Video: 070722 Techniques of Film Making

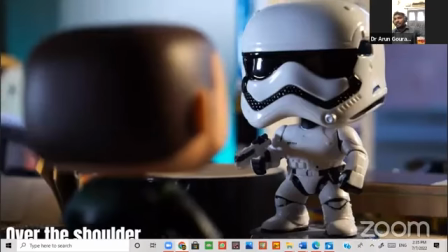Camera will be in the low level, and object is in the high.
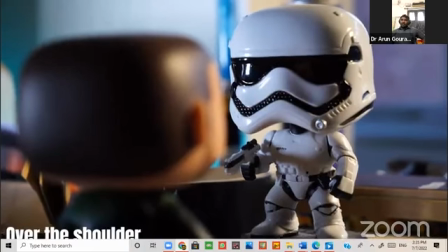Over the shoulder shot, you keep the camera on the shoulder, and 180-degree rule will also be applicable here.
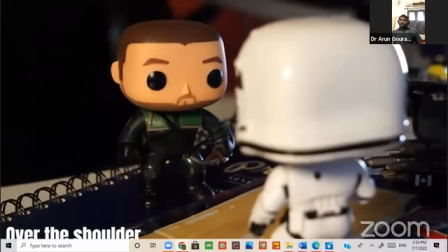And you use the right side of the first person and the left side of the second person.
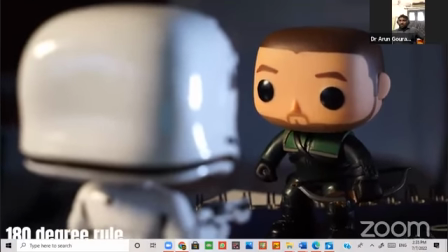It shouldn't be opposite to that. Otherwise, it will confuse the audience.
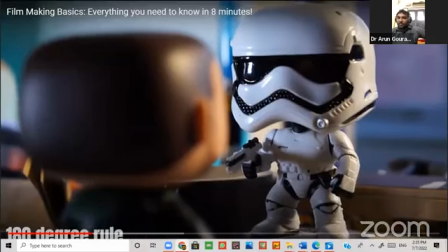So they follow 180-degree rule.
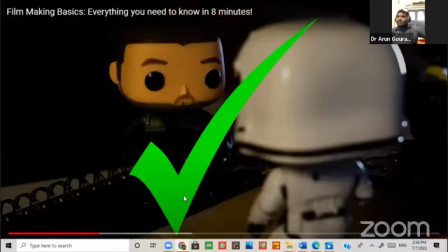Followed by, and this is correct.
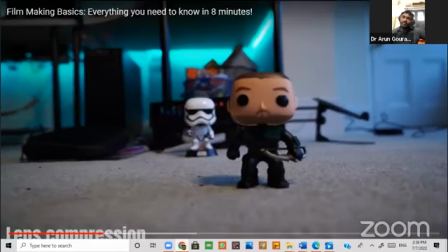So lens compression refers to shift focus, where you want the attention of the audience to go, which is to the primary object or in the foreground or in the background.
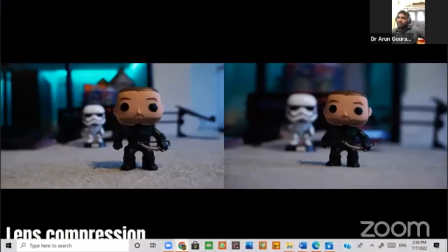You're adjusting. The cameraman knows it well. So based upon the suggestion given by the director, he will adjust.
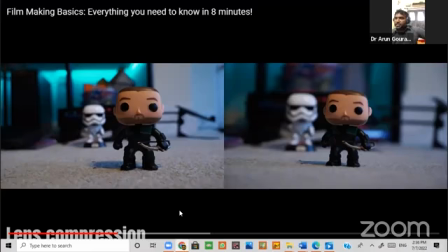This is called a lens compression or altered focus or shift focus.
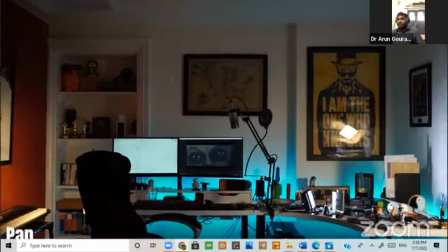And this is pan from left to right. You're moving the camera, and tilt.
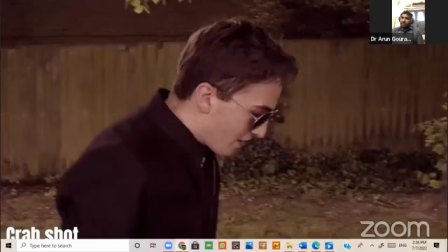You're moving the camera from top to bottom.
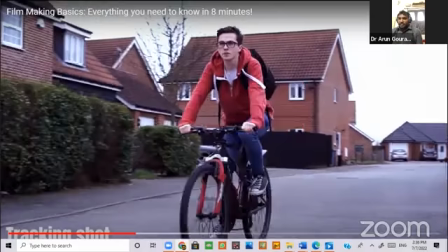Crab shot, tracking shot using tracking, focus pull with a slow motion effect.
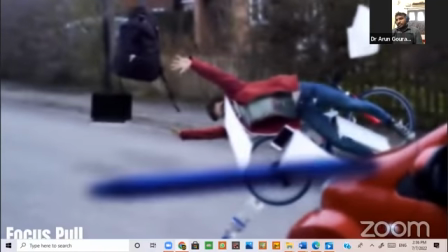You're slowly focusing, and the focus is in the foreground and the background right now.
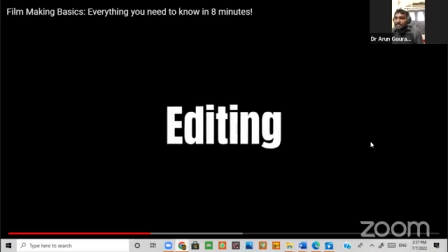So there are different editing techniques like jump cut.
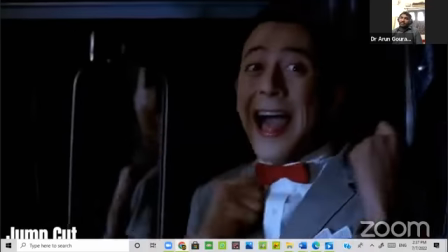Instantaneously, you cut all the objects instantaneously.
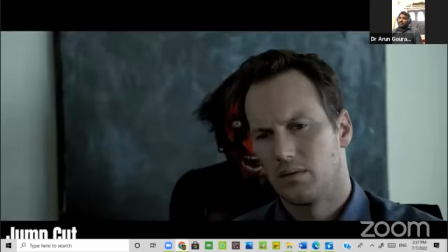You show for a microsecond or for 1 second to 2 seconds or half of a second, and you're immediately jumping to the next.
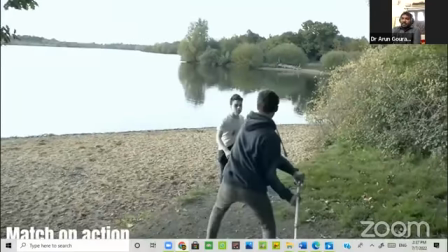Match an action. You're showing an incident.
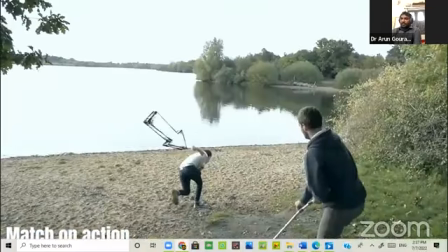He's beating that guy and he's falling down, and you want the audience to look at that guy.
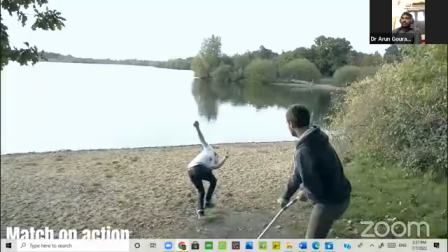You can assume this guy as protagonist, the down fellow,
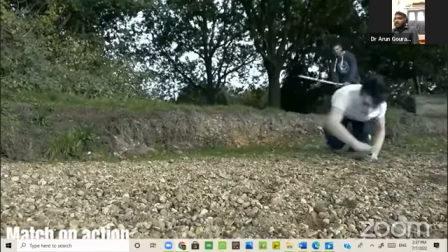the beating guy is the antagonist, and in the point of view of the protagonist, you are looking at that guy.
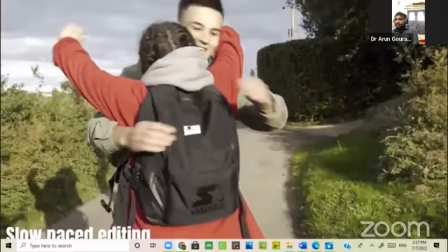And slow paced editing in the frame rate, 48 frame rate.
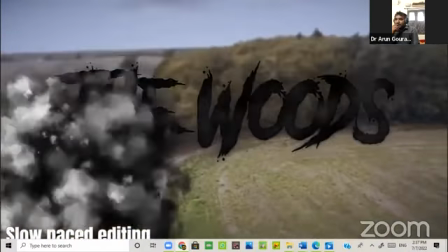In the digital era, it's all easy. Slow paced editing.
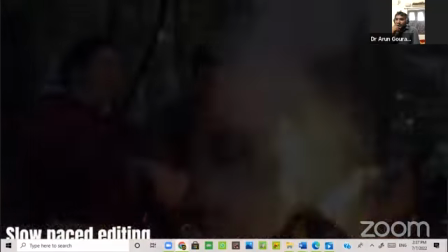This is kind of fast paced.
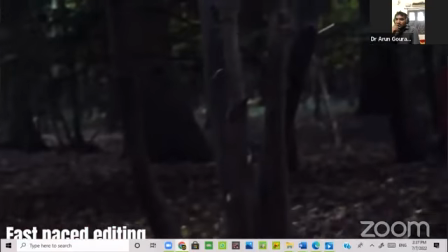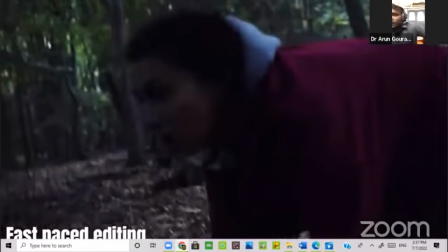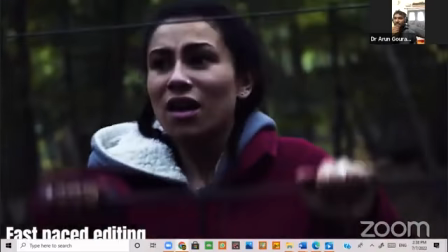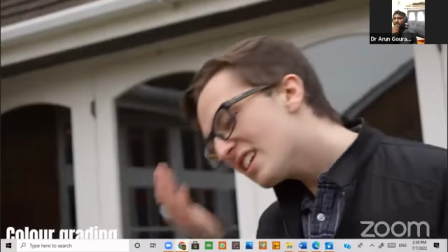Color grading. So there will be colorist, there will be conformist.
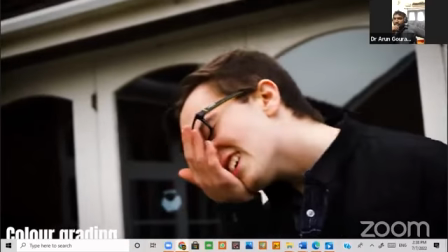So on the editing desk, it will reach the DI, digital intermediate people, from conformist to colorist and colorist to conformist.
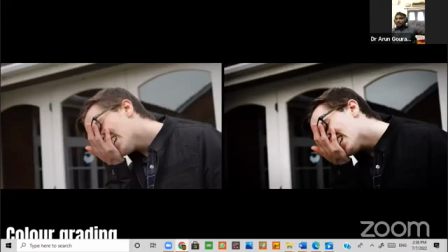And finally, it will be finalized with the help of course, with cinematographer.
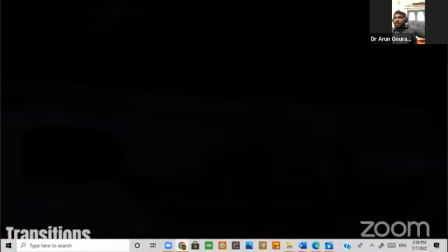So you can change the look and feel of the objects or characters.
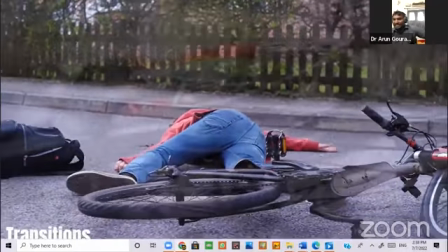So transitions,
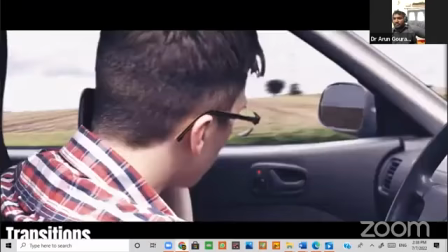slowly fade in and fade out, and different effects you are applying.
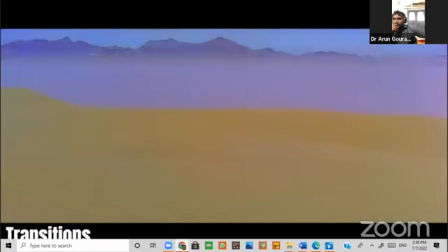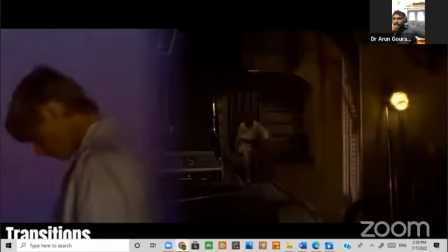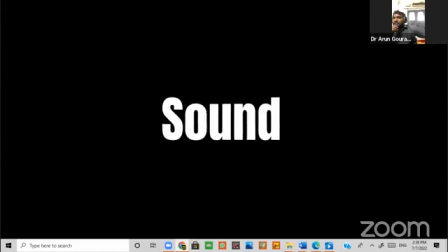Different transition effects. So sound effects.
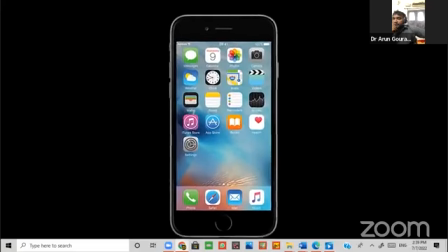You're using mobile phones to take films these days. With advanced mobile phones, with Android phones or Apple phones, they started
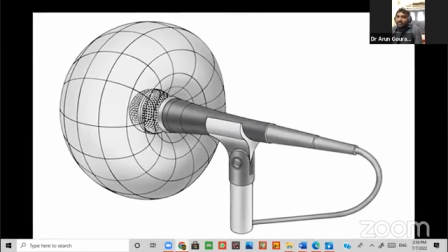making films, and there's different kinds of microphones like cardioid, super cardioid
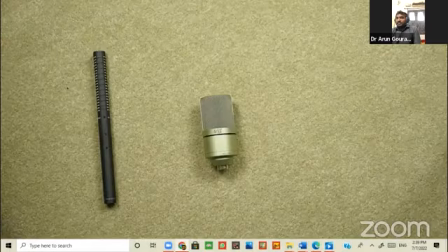microphones, shotgun mic, lavalier mic, and condenser mic, where they are using.
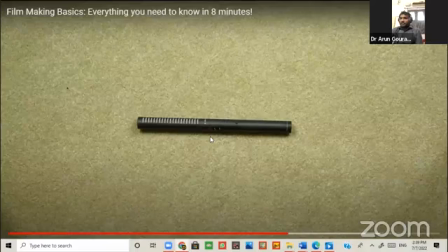So this is a kind of shotgun mic. Microphone is